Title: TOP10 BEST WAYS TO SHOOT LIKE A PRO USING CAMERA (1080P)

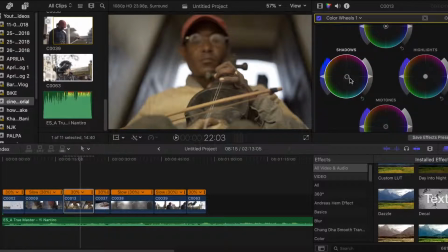Bring the shadows to kind of bluish, midtones to orange-ish, and just lift the saturation of midtones slightly. Bring up the midtones
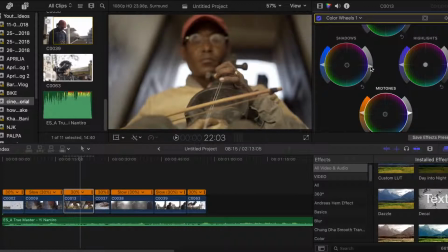a little bit and crush the shadows slightly, and don't do anything to the highlights. So as you can see from the before and after, we've kind of gone for the similar look, and we want to make sure the look is kind of consistent. You don't want one shot extremely cold and another shot look extremely warm. That's just not gonna work.
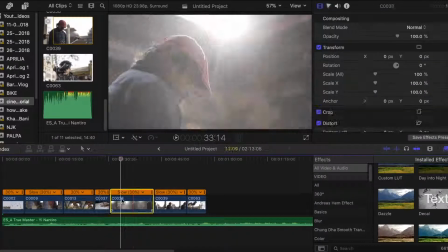And yeah, you want to remain consistent throughout the video. Okay, so I'm done color correcting all this footage.
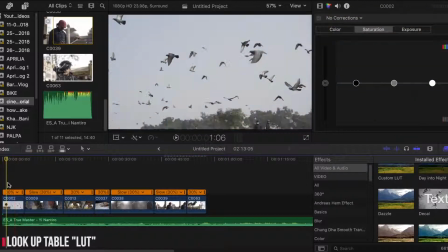Now I'm gonna start color grading, and I like to color grade using a LUT. So if you don't know what LUTs are, it's basically just a preset.
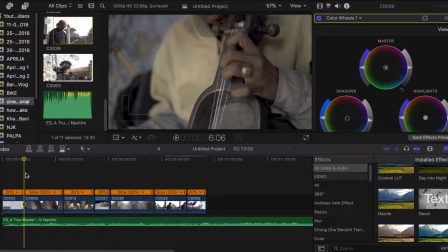Like, that's the easiest way to put it. It's basically just presets, but you can make so much changes when you apply them.
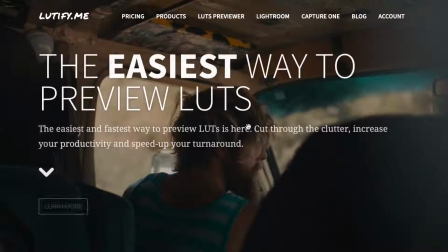So I use different type of LUTs depending on the type of look I want in my videos, but most of my LUTs are from this website.
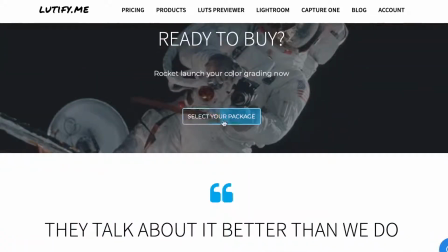It's called Lutify.me. They focus on making LUTs for Hollywood standard, and sadly it does have paid subscription, but don't worry,
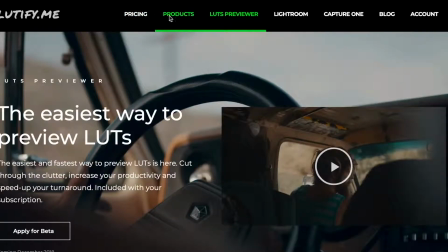I will put a couple of links in the description for free LUTs, and you can download them and use them for your video.
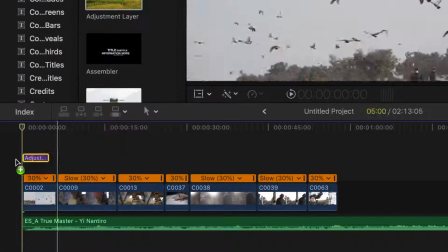So normally I like to color grade using adjustment layers. This is because it's gonna help me get that consistent look throughout the video.
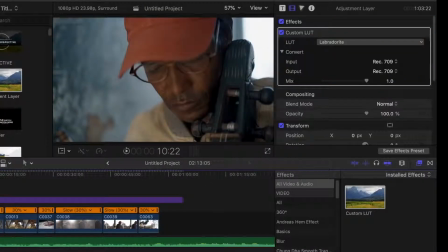So this is my personal favorite LUT. It is from Lutify.me. What it essentially does, it's basically a teal and orange LUT, but it focuses on the skin tones and the shadows.
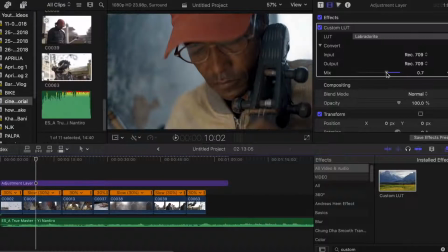I still want to make a couple of changes because I feel like the shadows are too blue. So what I'm going to do is I'm going to turn down the intensity slightly. So go back to our panel, Let's bring the saturation up so we can really get that skin tone out, and let's bring the temperature up a bit more.
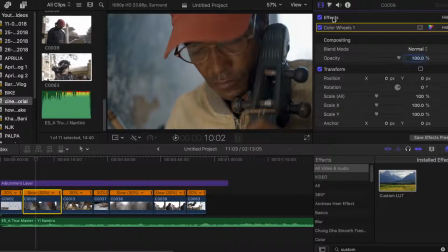Okay, so this is what your footage looks like if you just apply a lot and don't do color correction. And once you apply some color correction, you're gonna really make the most out of the LUT.
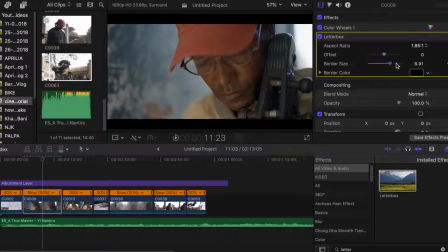So I'm gonna search for an effect called letterbox, and what it does is it kind of creates that wide type of feeling in your video,
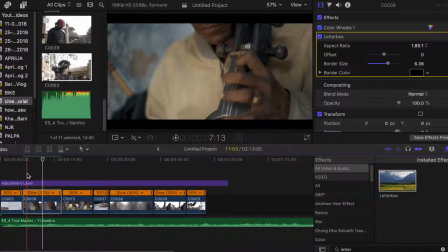and that's going to help you guys a lot when you really want a cinematic video. Okay, so it's looking pretty cinematic already, and what I want to do now is add a couple of sound effects.
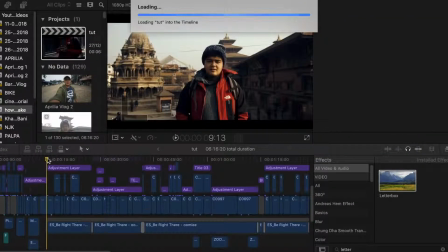Now this is a topic of itself,
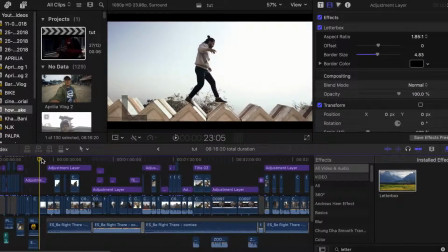and I want to make a separate video on this because I feel like most people tend to forget the importance of sound effect in creating cinematic videos, and I want to make a separate video on that. So I'm gonna play a video right now.
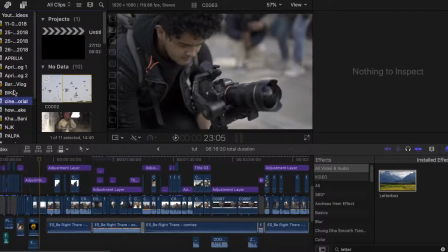It's basically the intro of the song, and I'm just gonna play it with the sound effects so you guys can kind of see it for yourself,
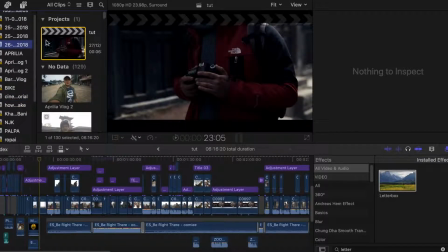the importance of sound design when you're trying to create a cinematic environment.
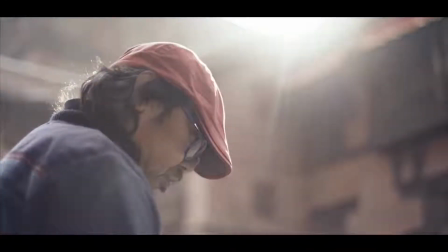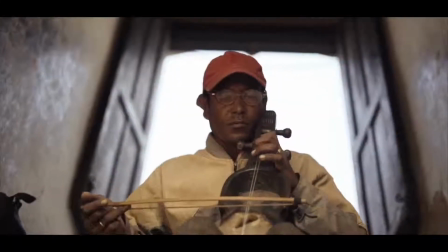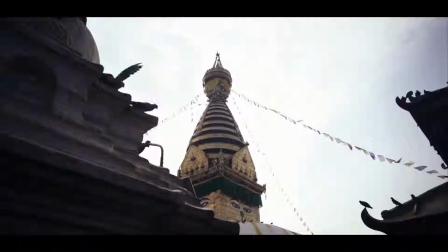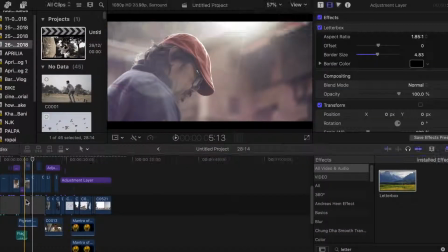So that's pretty much it. Now all that's left to do is to export your video. I know you're probably thinking this tutorial went so fast, and yeah, I did skip a lot of things that you possibly need to create a video.
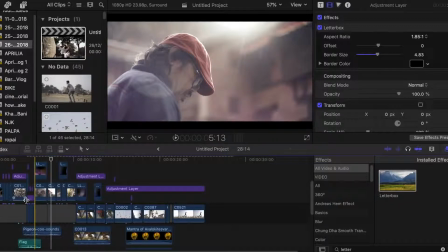I will be doing a lot of tutorials in the future, and if you have a specific effect or any of the video that you want to learn, then please do let me know. So that is pretty much it for this video. I'll see you next Wednesday again, and it's probably going to be another vlog. And yeah, if you want more tutorials, please do let me know. And till then, I'll see you soon.